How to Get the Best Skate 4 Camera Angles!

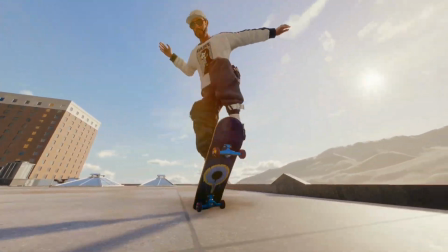(0:00)
Welcome back everyone. Today I'm going to be taking you through the step-by-step process of how to do angles on trickline clips.
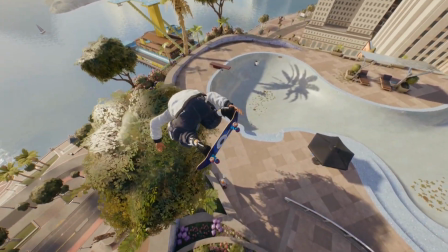(0:06)
This can also be used on other clips such as hippie flips and more. But anyways, I hope you enjoy this video.
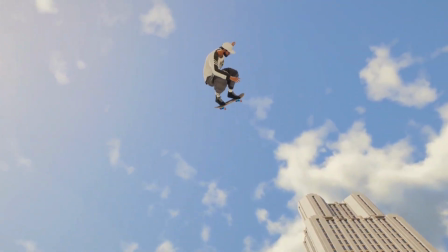(0:11)
But before we get into it, I do have to mention that since I'm part of Rise Skating, we are now sponsored by Scuff.
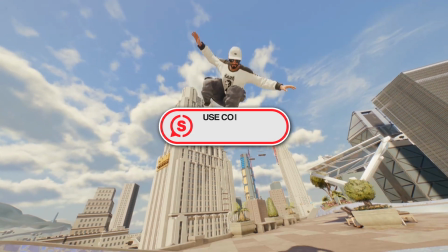(0:17)
And Scuff have been kind enough to give everyone in Rise a discount code, which you can now all use.
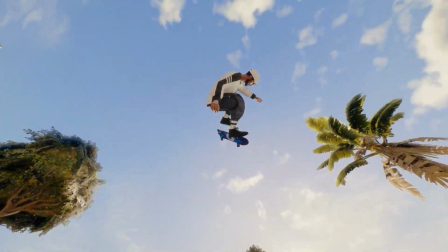(0:21)
So be sure to head to the link in the description and use code RISE at checkout.
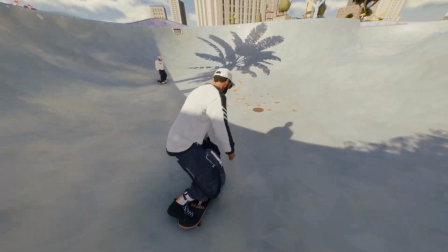(0:26)
But anyways, let's get straight to it. First I have to show you this clip, which we'll be editing today.
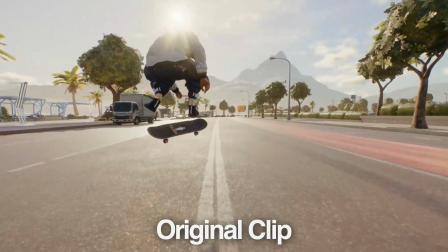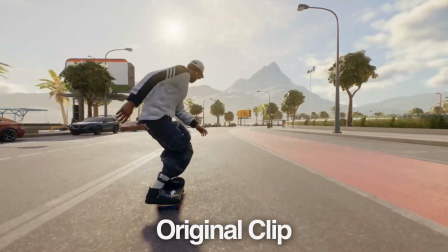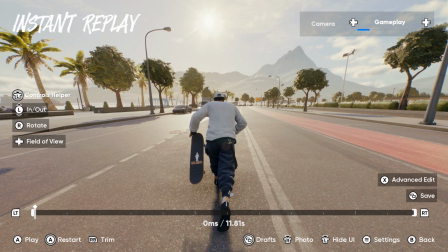(0:45)
So here we are with the clip you just saw, but we're going to do some really nice angles on this.
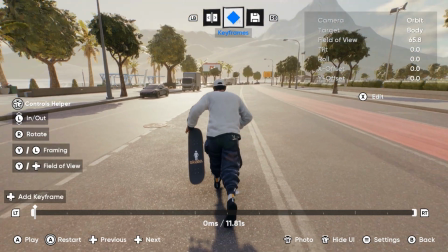(0:50)
And I'm going to show you exactly how I do them. First place to start, you'll be in orbit cam, just like this.
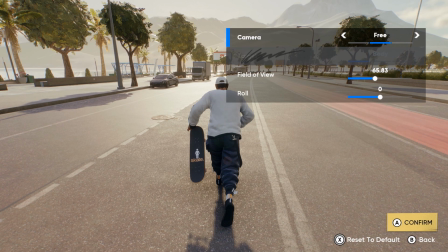(0:56)
What you're going to do is you're going to press edit, and you're going to go to free. This is where you can adjust your field of view, roll, and more. But we're going to get into these in a second. But for now, I'm going to get you guys to set this to 90.
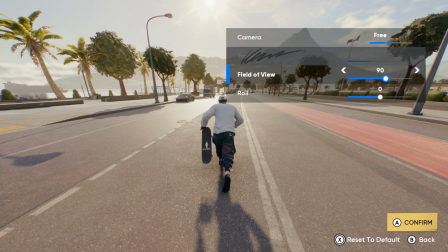(1:08)
This is always what I start at, and I think it's probably the best way of doing it. So we'll start off like that.
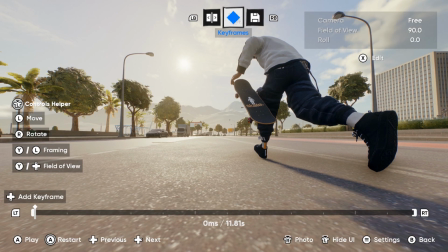(1:14)
Now what I like to do, especially for trickline clips, is to start off low. It gives a nice start to every clip, and I think it just works well.
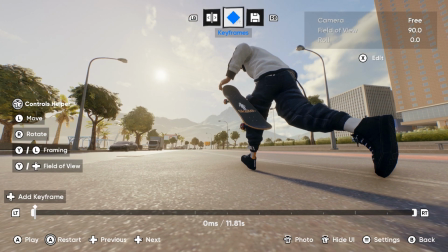(1:22)
So right now I'm going to position it so I have like the sun on one side of the screen and skater on the other, kind of split it with the keyframes.
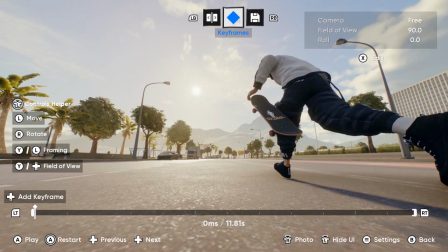(1:28)
So you'll see right in between, kind of like that, move it a bit back, kind of like this.
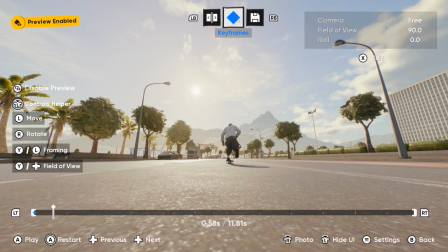(1:33)
There we go. Now you're going to go a bit forward in the clip to where your skater gets on the board.
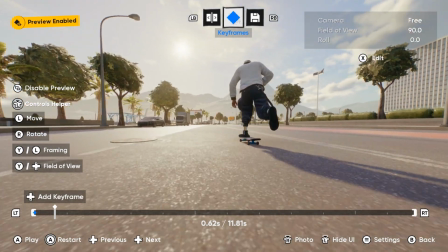(1:38)
So let me move this to right about here.
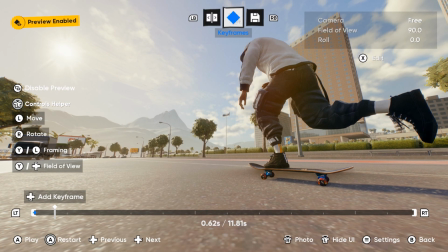(1:42)
Now what I'm doing right now is I'm keeping the sun right where that preview enabled thing is. I kind of want to keep these frames a bit slower. It helps for editing and more things, but we'll get into that after.
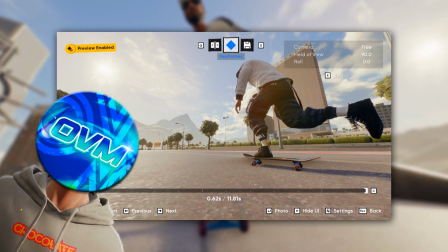(1:54)
Just to interject here, I did not go over editing in this video,
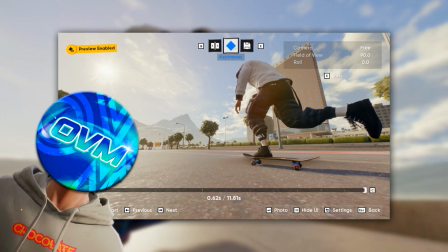(1:58)
but I may have said that by mistake, or I may have been alluding to my next video.
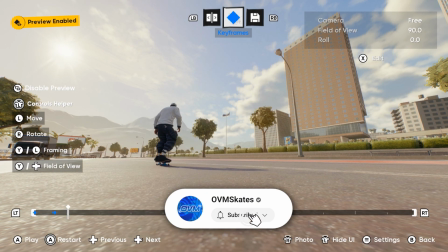(2:03)
Who knows? We'll see. So we're going to add another keyframe here. And basically what you're going to do is you're going to go through the whole clip just like this and do the exact same thing.
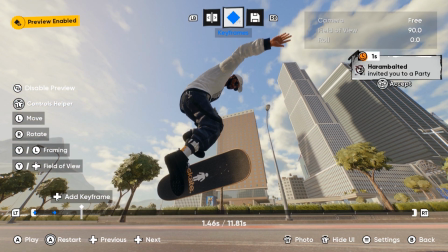(2:12)
So wherever you see a key point, so like right here, I'm going to position it with the skater in frame because we want the trick fully.
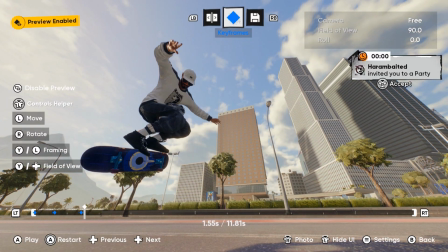(2:19)
So like this. Boom. Now we're going to get the landing and the start of the next trick.
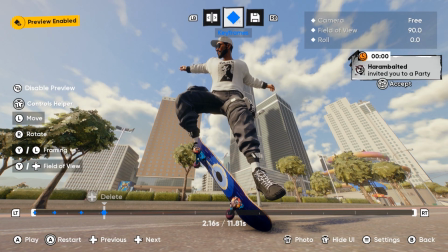(2:26)
So right here, like this. Perfect. So now we're going to have a nice movement like this.
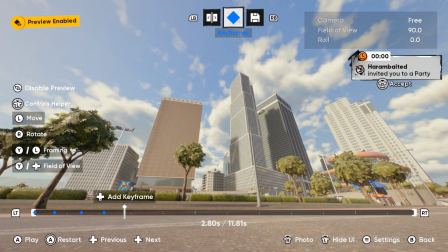(2:33)
You see? Just like that. Now you're going to go the same amount of frames forward, just like this, and you're going to go to the next bit.
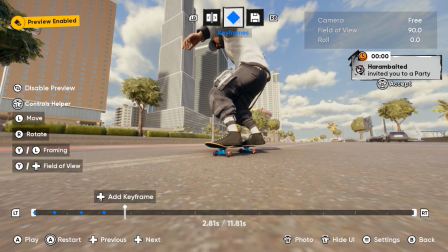(2:41)
What I like to do, especially with angles, have a slow rotation with your angles. It gives a bit more movement to the clip instead of staying in one position for the whole time.
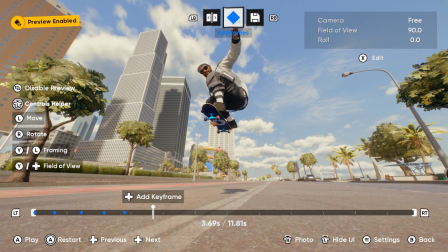(2:49)
So as you can see right here, I am doing a pop glitch right here. That's okay because hopefully, yep, it'll still keep that.
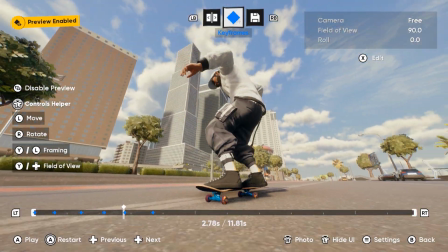(2:57)
So it's not as if it's going to snap straight to where you need it to be. So it's going to be something like this.
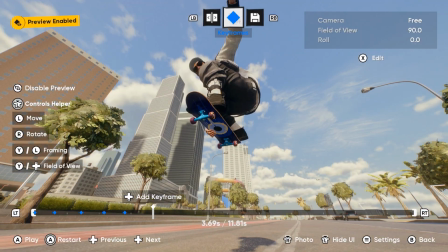(3:03)
What I might do is actually move this a bit below the skater to kind of get like a bit more of a perspective on it, if you get what I'm saying.
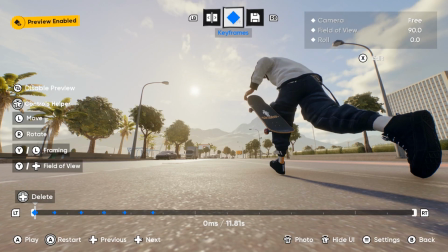(3:11)
So let's play this through, see how it looks.
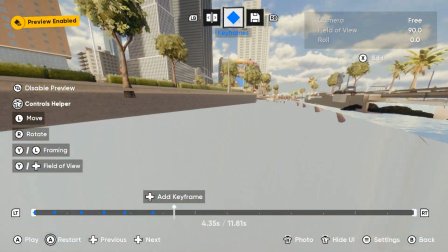(3:18)
Just like that. Now that looks nice so far. So now what we're going to do is we're going to position it over here.
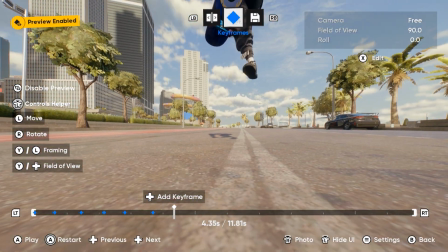(3:25)
So we're catching the foot plan right about here.
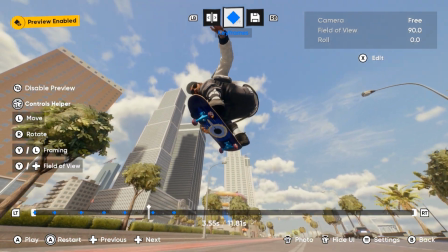(3:29)
Also, don't be afraid to readjust, as it's often sometimes better if you take one or two perspectives of it.
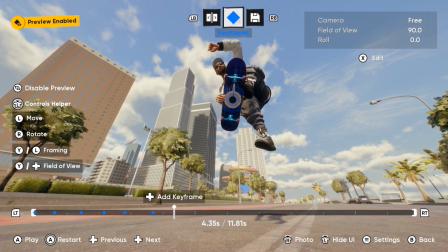(3:36)
So right here, I'm probably going to adjust this. So I don't want it to be there. I want it to be more around here.
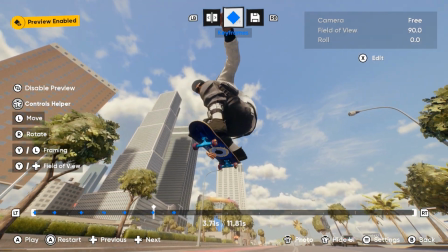(3:44)
Even a slight movement can make a lot of difference. Like that, there we go.
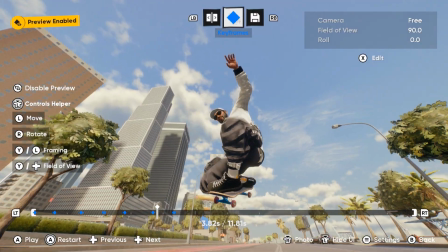(3:50)
And that sets up nicely for the next rotation. So you'll see, sets us up nicely.
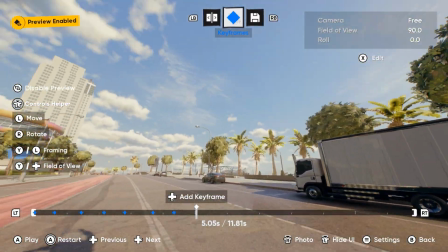(3:56)
Go right around here. What you're going to do is you can actually get a bit of perspective on this.
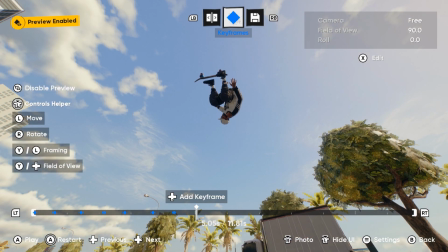(4:04)
So we're looking up at the skater. It's really nice to have this.
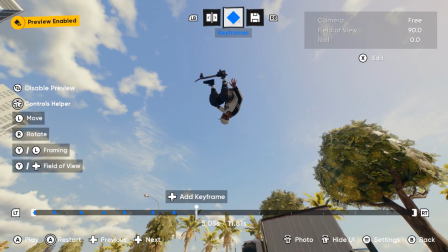(4:08)
It can make a clip look really, really nice. So let's see how this looks. That looks quite nice. Okay, I'm happy with that. Now we're going to move a similar distance, keyframes between, to get the landing.
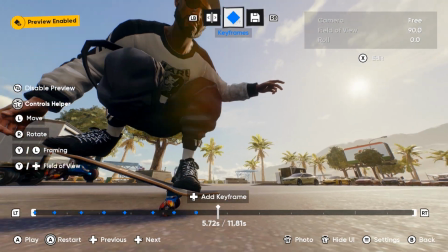(4:24)
Now sometimes it's kind of nice to experiment and kind of go a bit closer and see how things look.
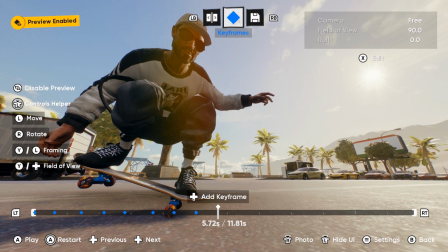(4:29)
Like this could look really cool, especially with that little lens flare over my skater. That can look really nice. Let's see if it worked.
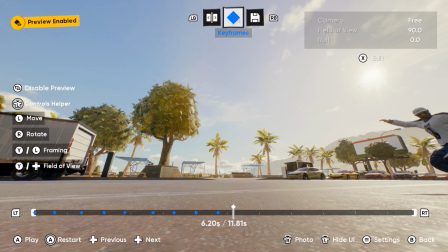(4:41)
That looks really nice. I love that.
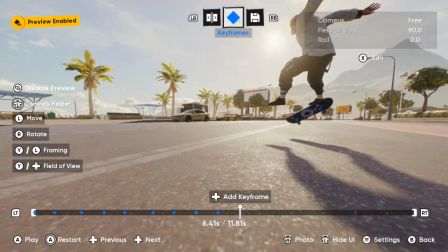(4:43)
Okay, so we're going to go similar distance again, and we're going to capture it from behind now, like this.
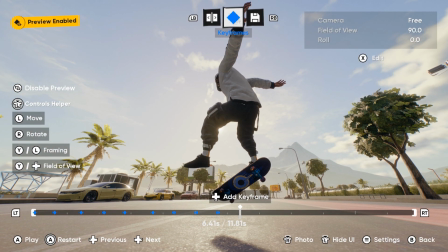(4:50)
I kind of want a bit of that sun peeking out, kind of like that. So now if we turn that off, that looks really nice.
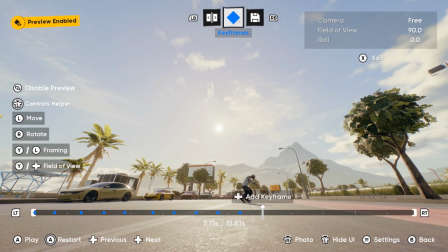(4:56)
That looks like a thumbnail image right there. The key point here is to obviously space out your keyframes.
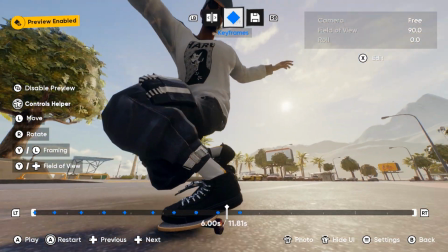(5:02)
If you have them too close together, it's going to look really janky. We don't want that. I'm going to place this right here.
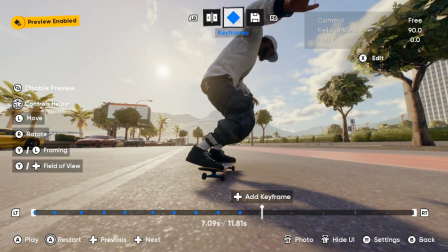(5:08)
I'm going to go with the skater, moving with to right about here.
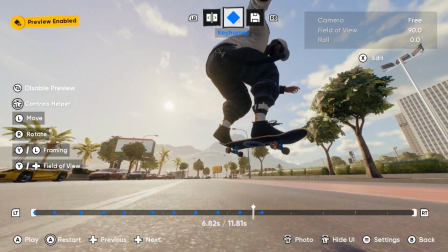(5:14)
So we can get that trick. Boom. Then we've got some power slides.
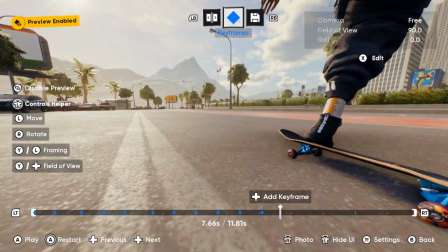(5:19)
There's some really cool stuff you can do here. So we'll put it about here or so.
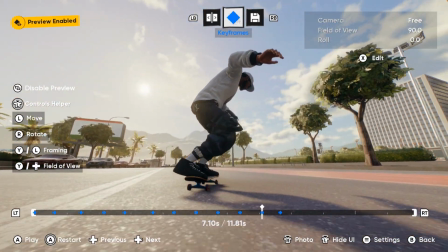(5:25)
So look at that movement. That looks crazy. I'm going to do it again.
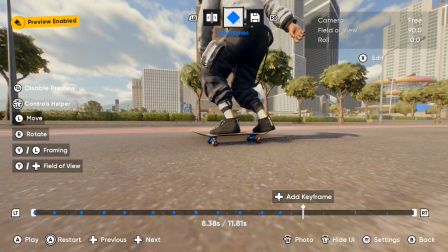(5:31)
I'm just going to keep rotating really nice and slowly while
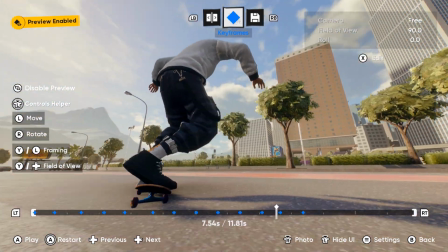(5:36)
maintaining a nice distance from the skater so you can see all of them in frame.
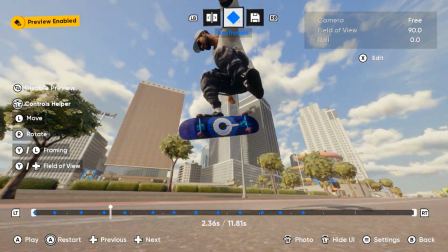(5:41)
It's perfect. Because in every frame, I always have my skater kind of positioned almost in the center,
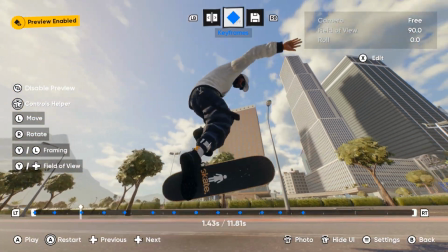(5:47)
apart from the start and the end frames. This is looking great so far.
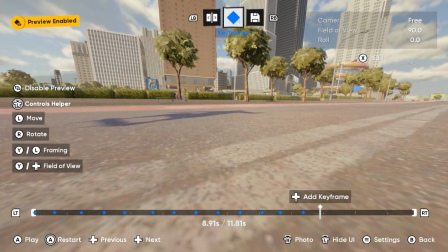(5:54)
Really, really nice. So what we're going to do now is we're going to go follow the skater into the air, somewhere like here.
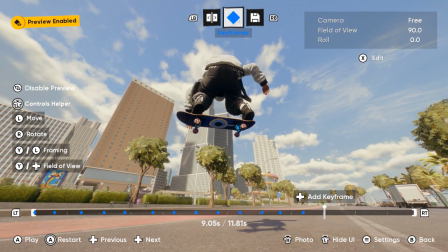(6:02)
This looks kind of nice. Let's see. Let's get a bit of perspective on this. So if we could move it down, kind of like that.
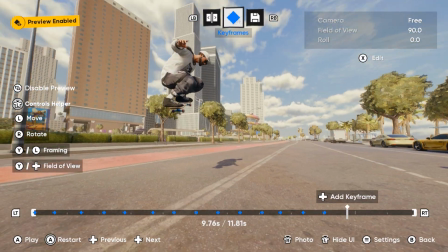(6:09)
Move a similar way, like here. Boom.
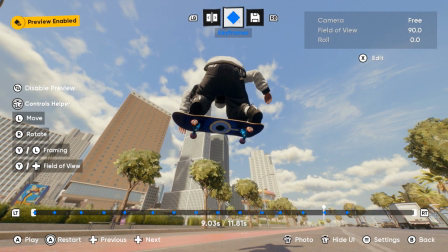(6:13)
So let's see. Okay, we might need to move these down. So just delete it and move it down.
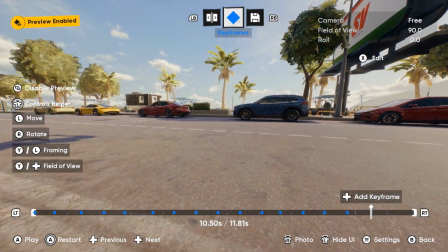(6:20)
Boom. Okay. Now what we're going to do is we're going to capture the skater in motion, kind of like this.
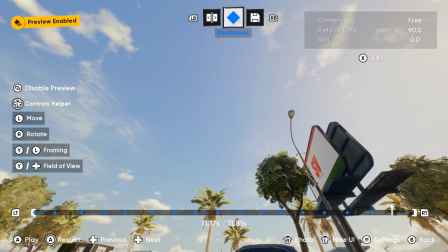(6:27)
And something like that, and then for the final landing, go right around here.
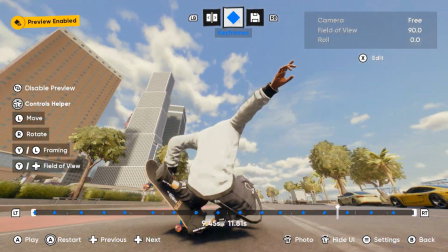(6:33)
That looks super nice. Boom.
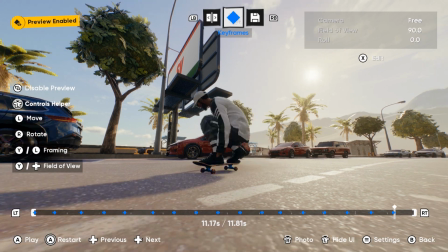(6:40)
Perfect. We don't want the motion to end just there. We want it to keep going all the way through the clip.
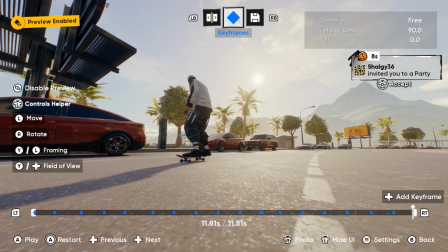(6:46)
So even if you move it slightly and follow, just like this, perfect.
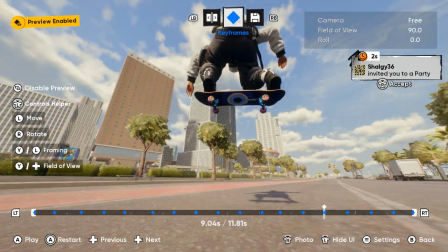(6:51)
Now that looks perfect. Let's do a little playback of that.
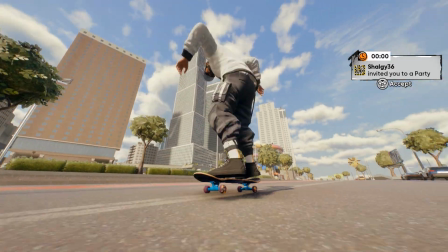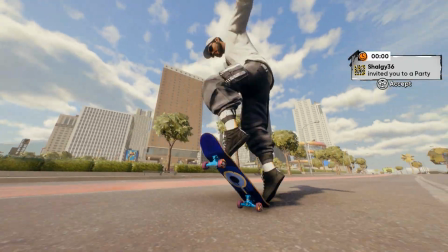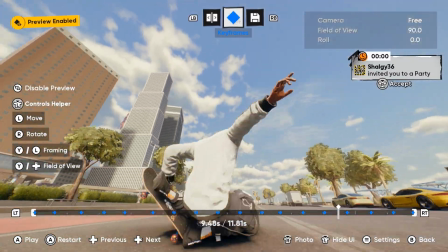(7:07)
Now that really does look perfect, but that's not the end of this tutorial. See, with angles, you also want a bit more movement.
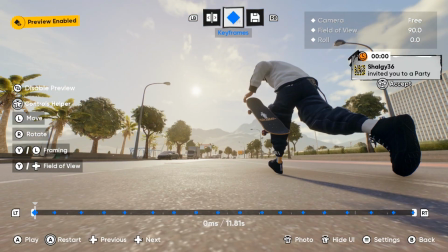(7:15)
What Skate has done really intelligently is they've added the roll mechanic.
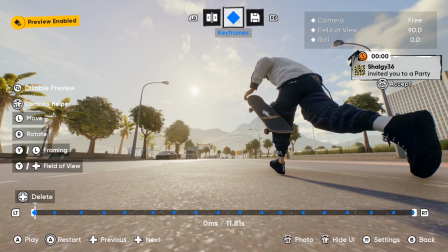(7:20)
Now what you can do with this is really, really awesome. So for the start of this clip right here, what we're going to do is we're going to adjust the roll slider and we're going to put it to -15.
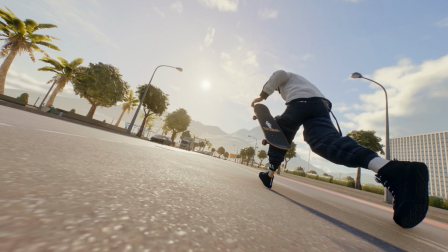(7:32)
Now that looks incredible, right? That looks amazing.
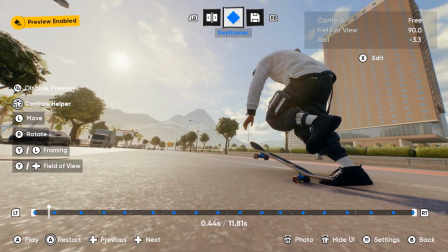(7:36)
But what this does is it's now going to give the clip that we've just done angles on a lot more movement.
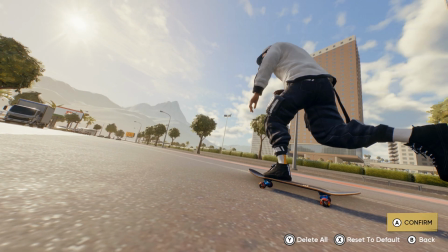(7:43)
Now, what I would suggest is you gradually do this for every single keyframe until they're like that.
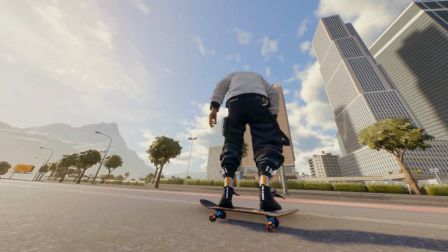(7:50)
So now if we play that back, it's going to look like this. See, that subtle movement makes a whole lot of difference.
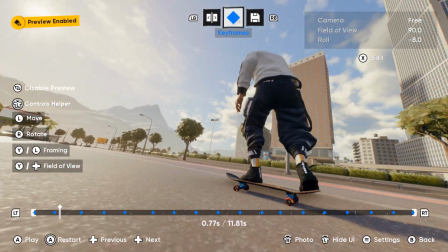(7:57)
Now, this is a stylistic choice. You can do this for the whole thing if you want to.
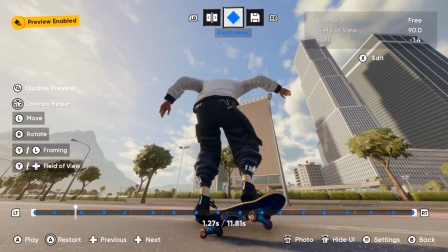(8:02)
I prefer not to. But throughout the clip, I'll try my best to put in as many little rolls as possible,
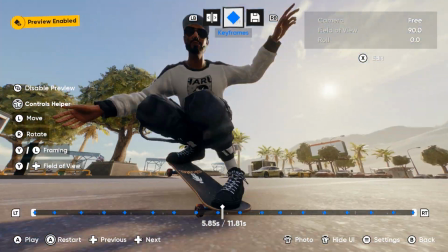(8:10)
just to give this clip a lot more movement. So let me do that, and I'll show you guys what it looks like for the final product.